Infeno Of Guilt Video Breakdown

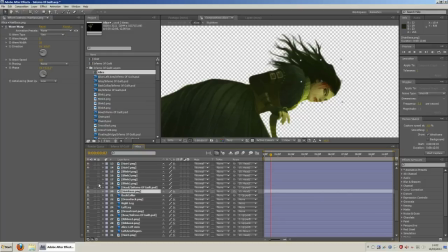The arms,
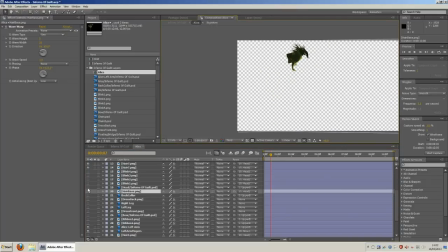well, sorry, the left and right leg were, left and right leg were puppet tool. That out.
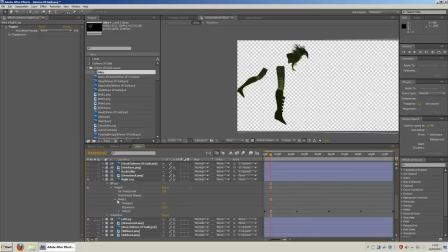Puppet tool so that I've got some control over the position of the legs, and that's it.
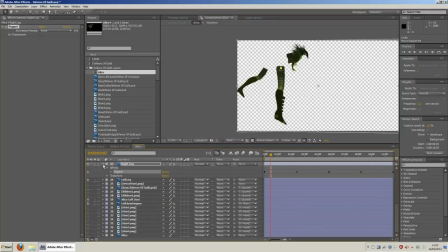Left and right were just done like that, and then the rest of the upper body was just keyframed to move with the legs. Back to more of the hair, again wave warp, CC bender and turbulence basically are my favourite tools.
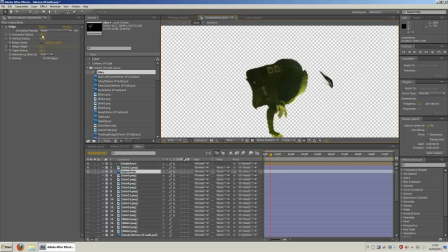I've got a little bit of a bulge applied to the chest for the breathing. If I change the amount. Not that anyone's probably noticed it at all, but it's a wonderful little tool. Adding things like breathing and slight movements to the body.
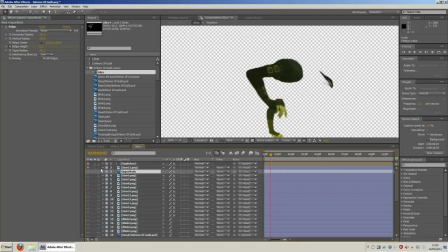I think I used it on the Jabberwocky's nose as well when he exhales.
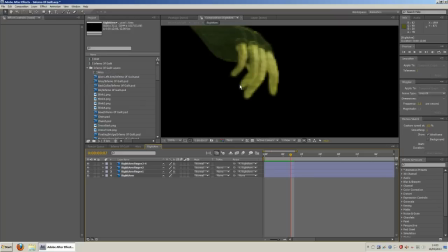And the right arm going in was just done separately. It was puppet tool on a couple of layers. The fingers were moved inside this composition,
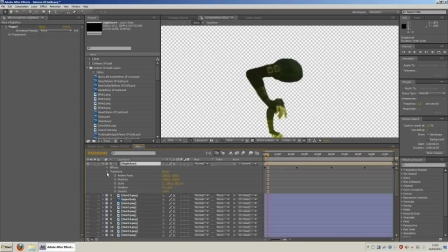and then the whole composition itself had a puppet tool applied to it to add the bit of movement that you see. Just given a few keyframes back and forth for her reaching for the Vorpal. And that's it, everything tied to the body.
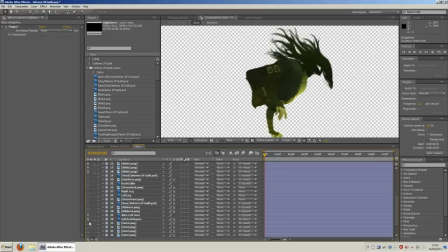Okay, and result being, as you've seen her in the animation.
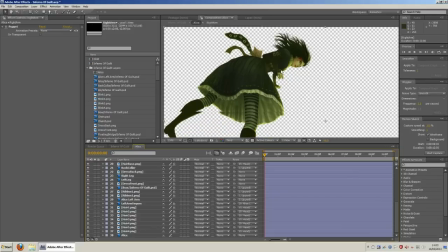Next part will be the Jabberwocky.
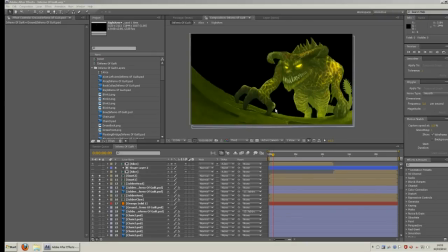Okay, so last part now being the Jabberwocky, as we've got him here. Fairly simplistic.
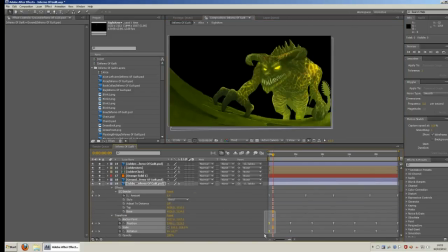Tail, as it stands. Puppet tool again. And a CC bender. Oh, apologies, no, just the CC bender. I did try puppet tool at one point, add a little more motion, and that's it.
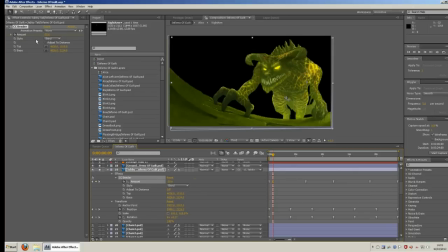I can just bend the tail back and forward. Sometimes ridiculously out of shape, and that's all it needed. That was tied to the body. The ground itself I wanted to cover because it was in front and behind the Jabberwocky depending on the parts of his body,
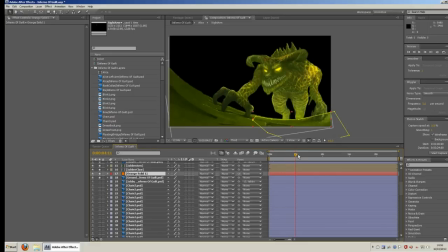and also had an orange solid that's just faded in and out so that when his body flares up and glows, glow effect, that's all it is. There's also a slight glow on the floor below him.
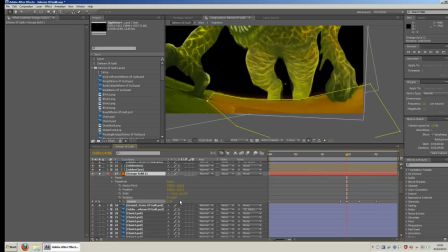If I up the transparency on that one, just a slight glow on the floor below him. And that's all that was needed for that. So I'll keep the ground, get rid of that.
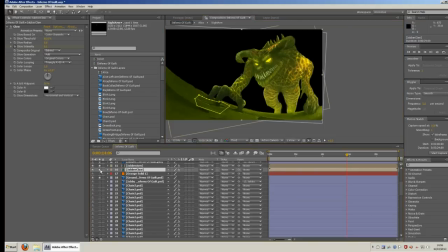The claw, that was just tied to the arm.
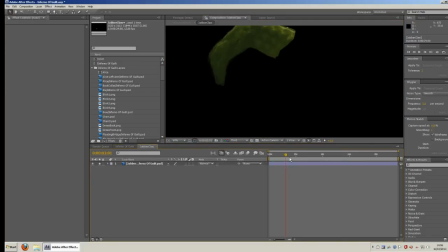That made a couple of movements here and there. Again, that was just position and rotation, not even any additional settings, no puppet tool applied to that.
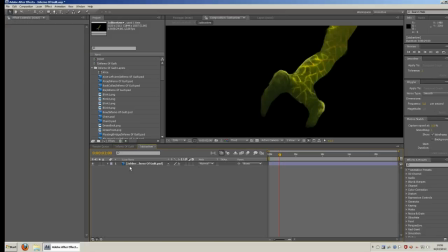That was then tied to the arm, parented to it. The arm itself, again, set up with puppet tool.
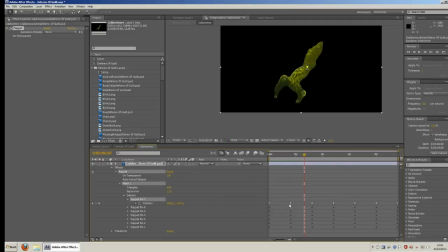Nothing more than that, just a bunch of points in puppet tool. That I can then move around, position the arm.
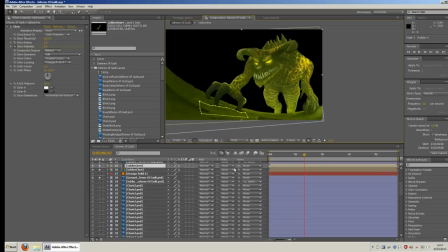All tied together, they move back and forward, and then masks applied
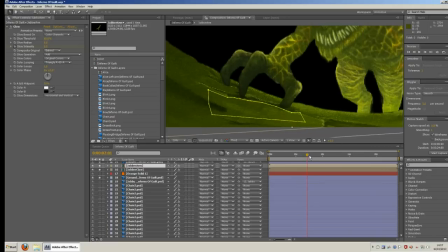so that the fingers are then masked out and invisible when they go into the gouges in the floor, looking like he's then just scraping earth.